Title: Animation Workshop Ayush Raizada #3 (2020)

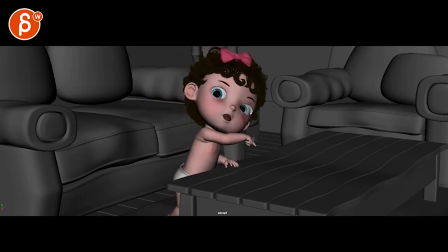197s
it might just be with the that Reagan enveloping that I'm not seeing it but just make sure stop it on your end then you have enough of the of the shoulder in there so I do see rotation in y I also see some scaling is that in here are you doing breathing because
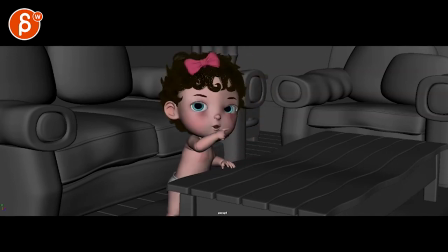216s
it's a fairly big move there or just a geometry change it doesn't quite to me this wouldn't be a moment where you would inhale and exhale i don't maybe it might just be something with deformations again so let me know and then email uh again track your arcs watch out because of an
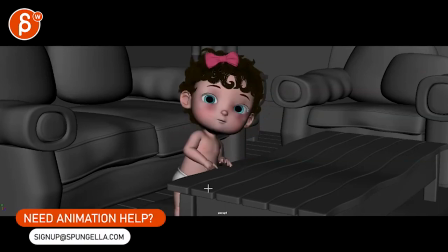234s
ik arm then you get those slight
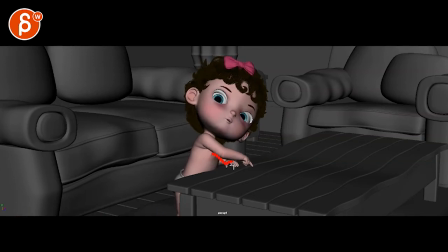239s
it's not an overextension but you have that bends into a straight and then back into a bend little tiny little things that are a bit ikish and it's visible because the orientation of the wrists the same so you have that change in here while this stays
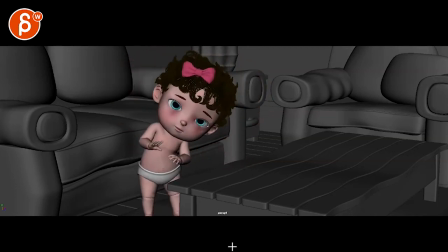254s
the same kind of ik flag there and then once you get into this watch out there's a slight feeling of too much twinning and symmetrical timing there it's posing and timing how it goes up and down and then it goes back to just your arcs like everything feels fairly flat i would track
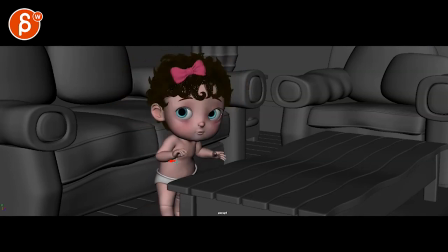272s
those arcs and soften these and you can see again how it just kind of stops and you have lots of one frame direction changes or full-on freezes and you can see that ike arm stuck in frame there anyway i'm only three
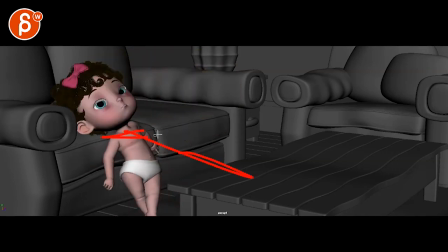287s
i do like that and i like the usage of space that you go front and back you have interaction there and you have the baby go forward that's all very cool
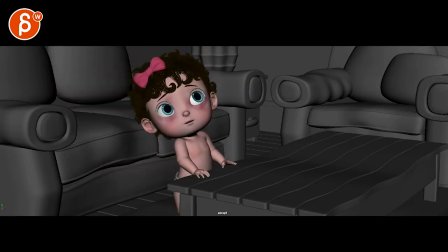294s
again watch out for ike arm so to me mostly it's tracking smoothing things out just detail work like that just a little general clean up and what's gonna happen if i don't brush now i don't know if that rig supports it but everything in your mouth shape
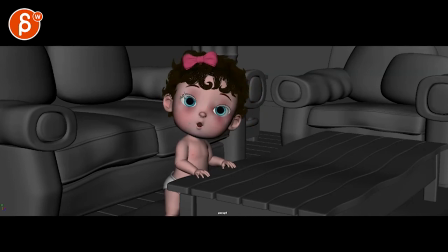309s
seems fairly stuck within that i would a look at some more asymmetry in terms of opening one eye more than the other kind of pushing eyebrows it's a baby you can just really push your shapes and really go out in the asymmetry and brush and really push the b Don't brush.
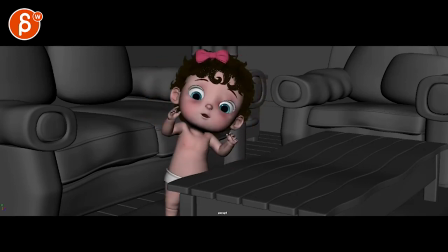325s My teeth will fall out. My teeth will fall out.
My teeth could be a bit bigger. I would just kind of push the contrast in your extremes there.
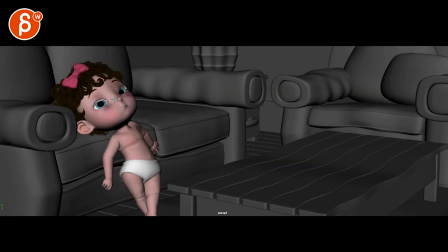334s
I like to get something like this is cute from here to here. Right? That's cute. So push that.
I'm only three.
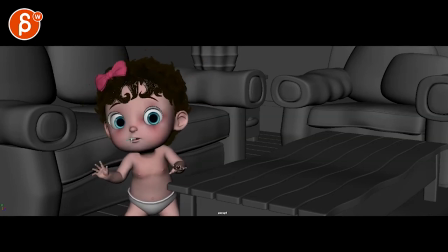340s
You know? Three. Three, I would go. Just push it. You can always dial it down.
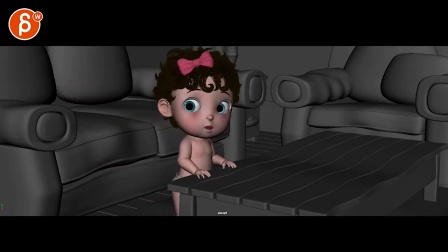346s
But push it. I'll expose the upper teeth. Just really go for contrast. And what's going to happen if I don't brush? my teeth will fall out and then watch out i'm not sure what's going on through there but see how much the head turns and the eyes are locked inside that ball there and that skull
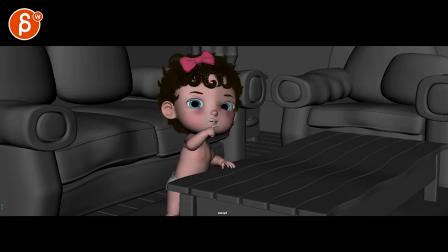363s
might be because your eye control is very close try to maybe with really far away behind the camera that sometimes helps but there's this weird feeling of those eyeballs really locked in there and then just like that skin moving
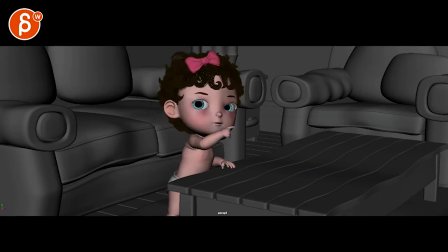379s
over the eyeballs if that could be reduced and then watch out you got some moments where it's kind of spliny kind of splines up it's very soft and then are you squishing eyeballs it feels like i see that pupil the iris
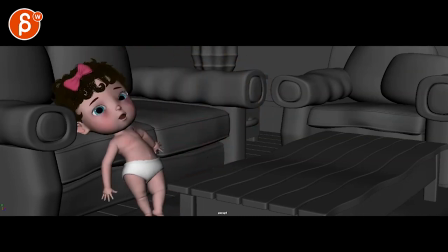394s
change they're gonna fall out anyway i'm only three
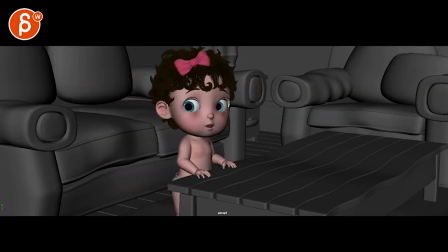400s
and what's gonna happen yeah i think that's it for now there's a lot of cleanup i know that takes time it's always kind of a pain
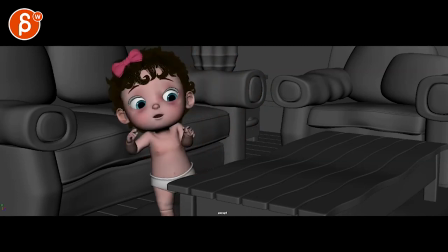407s
to do that but i would start with that and especially your arms get rid of the twinning kind of watch out for your posing and your silhouette especially the ik
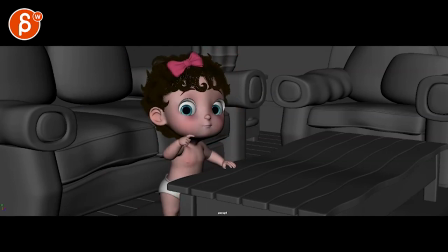415s
feel to it silhouette as i as i uh said that here otherwise you're kind of okay
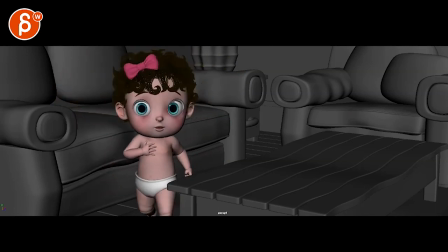426s
so you have a lot of arcs and this should be fine that's nice asymmetry there i like you're changing the legs there speaking of legs watch out that you don't completely overextend it feels like there's some moments where you overextend and kind of pop pop into a bend and